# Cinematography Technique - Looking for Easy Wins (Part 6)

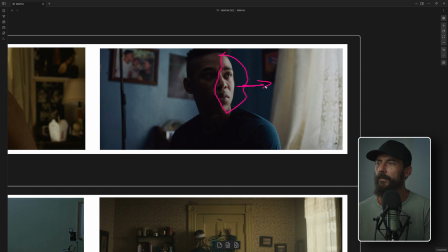Now, if we put his face over the dark part, the most illuminated part of the face, what are we doing? You guessed it. I knew it. I knew I wasn't wasting my time. I knew that you would one day catch on, and you too would make your stuff look nice.
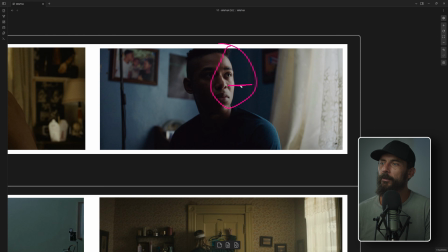You want contrast between these two. Ba-da-ba-ba-ba. And then what happens is if you shoot into the L of the room, right, which is the framework, if you shoot into the L of the room, the light from the window that is being lit up is going to be on that opposite wall.
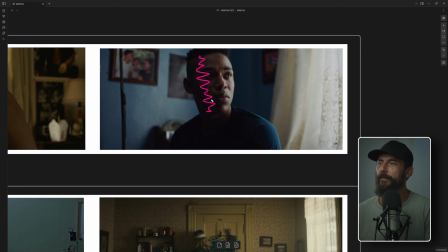And that means when you have the dark part of their face, it's going to be on the light in the background. You're starting to see, hopefully, how this stuff all comes together, right? Is it rocket science? No, no. But who can be asked learning this stuff?
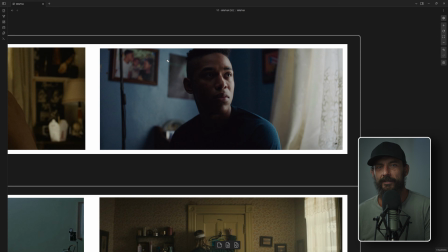Nobody, except for you. And that's why you're valuable to the team. What utility do you bring to the set? You're not going to move the lamps. You're not going to plug them in. You don't know what a kilowatt is. You don't know any of those things. What do you know? You know how to organize all of these little elements so that we can get into this world, right?
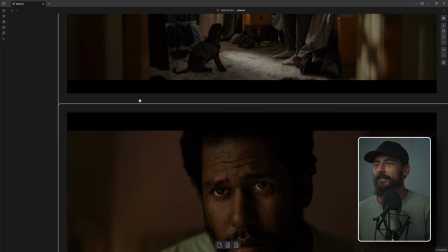And that's why you get the big bucks, okay? Or the small bucks, whatever.
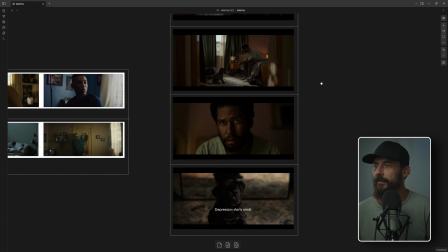Okay, so let's go into what we actually shot here. You can see the whole system. Which should we start with?
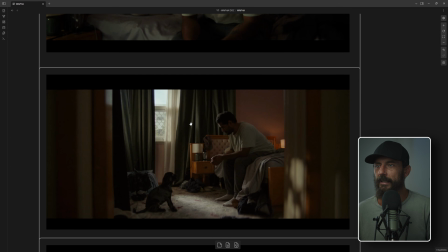Okay, well, let's talk about the solution that we eventually had to come up with. Hello, what is that, the camera truck out there? I think so. Nothing like having a white vehicle just outside the, is that a vehicle? Looks like a window. That might actually be a bush. Anyway, that's the road out there.
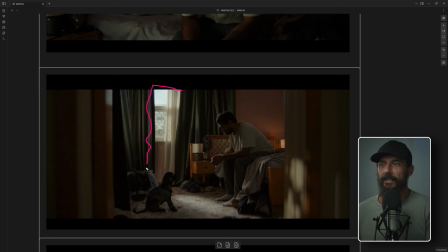Okay, so what did we do? Well, you'll see the first thing that we did is we could not, I repeat, could not use shears. This dude's too far in the room. It started spreading everywhere. Even though we have neg all around, it was just too much.
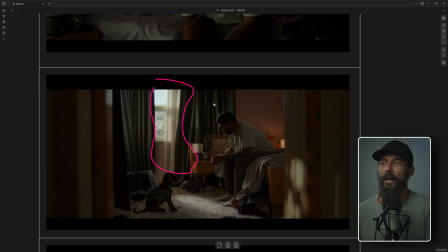Couldn't get it done. Bit of a bummer, right? You would like the shear on here. Other thing is we would have loved, this is like the scene to have haze. Because if you have haze, we can play this whole thing way, way darker. And what do I mean by way darker? I mean, over here, right, where we've got our little LED bouncing into the wall up here to add some backlight, you can't really see it here.
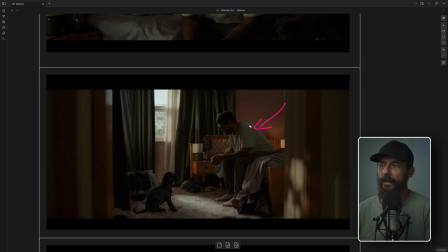You can feel it here, right? You can feel it on his back. I would say, I mean, this is also a grade thing. I mean, you could take this down. You could take this way down. This feels a little bit lifted to me. But we got prac on in the background just to add a little bit of level, which won't make a difference here, but it does make a difference for all the coverage.
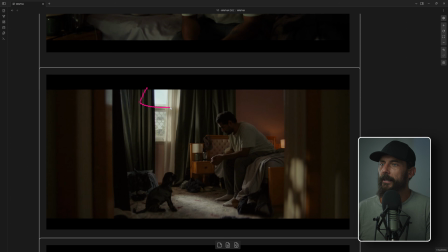You can see up here what this is. This window looks just like, well, no, this window looks like this window where you can see out. All we've done is put a piece of diffusion on the window, right? And that piece of diffusion means that it's softer light up here and it's harder light down here.
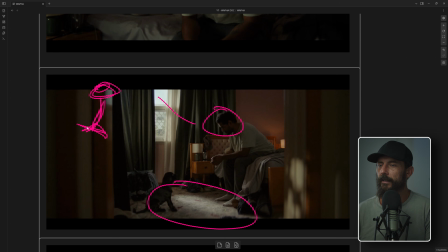So the M40, the little area M40 that is pumping the HMI juice into this scene, which is outside, that's doing hard light on the bottom, soft light at the top. You will know that that is the method introduced by Andrei Safab,
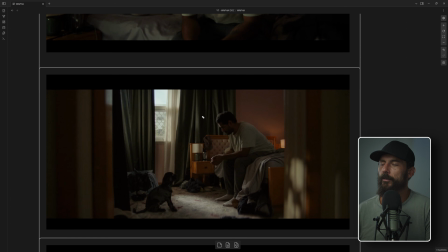one of the greatest cinematographers, who is unfortunately no longer with us. R.I.P. Andrei. So that's his move, right? And I give homage where homage is due, and that's the man. Go soft on the face, hard on the body. That's a rule for life. Okay. What else are we doing
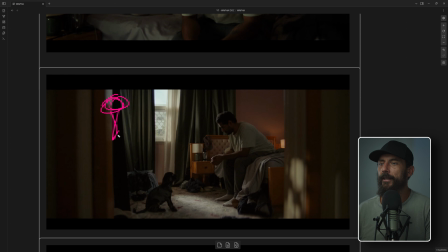here? Oh, why is it important to put the M40 on this side of the window? Because we could put it, we want to shine it this way. We could put it over here and shine it that way. Well, if we put it over there, shine it that way, you lose, well, this streak would be going this way, and it would be running into the wall, and it would be bouncing all around,
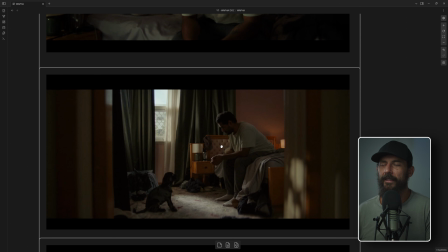and it wouldn't look that nice, okay? So we decided not to do that. The only thing that we haven't talked about yet is this little number here, right? This little number is, in fact, just a little, what do they call them? A little P60? Felix. I think it's a Felix. And it's just got a little gobo on it, and you put it here.
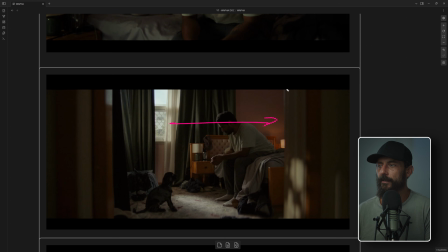Like, notice, you don't just shine it against the entire door frame. Why not?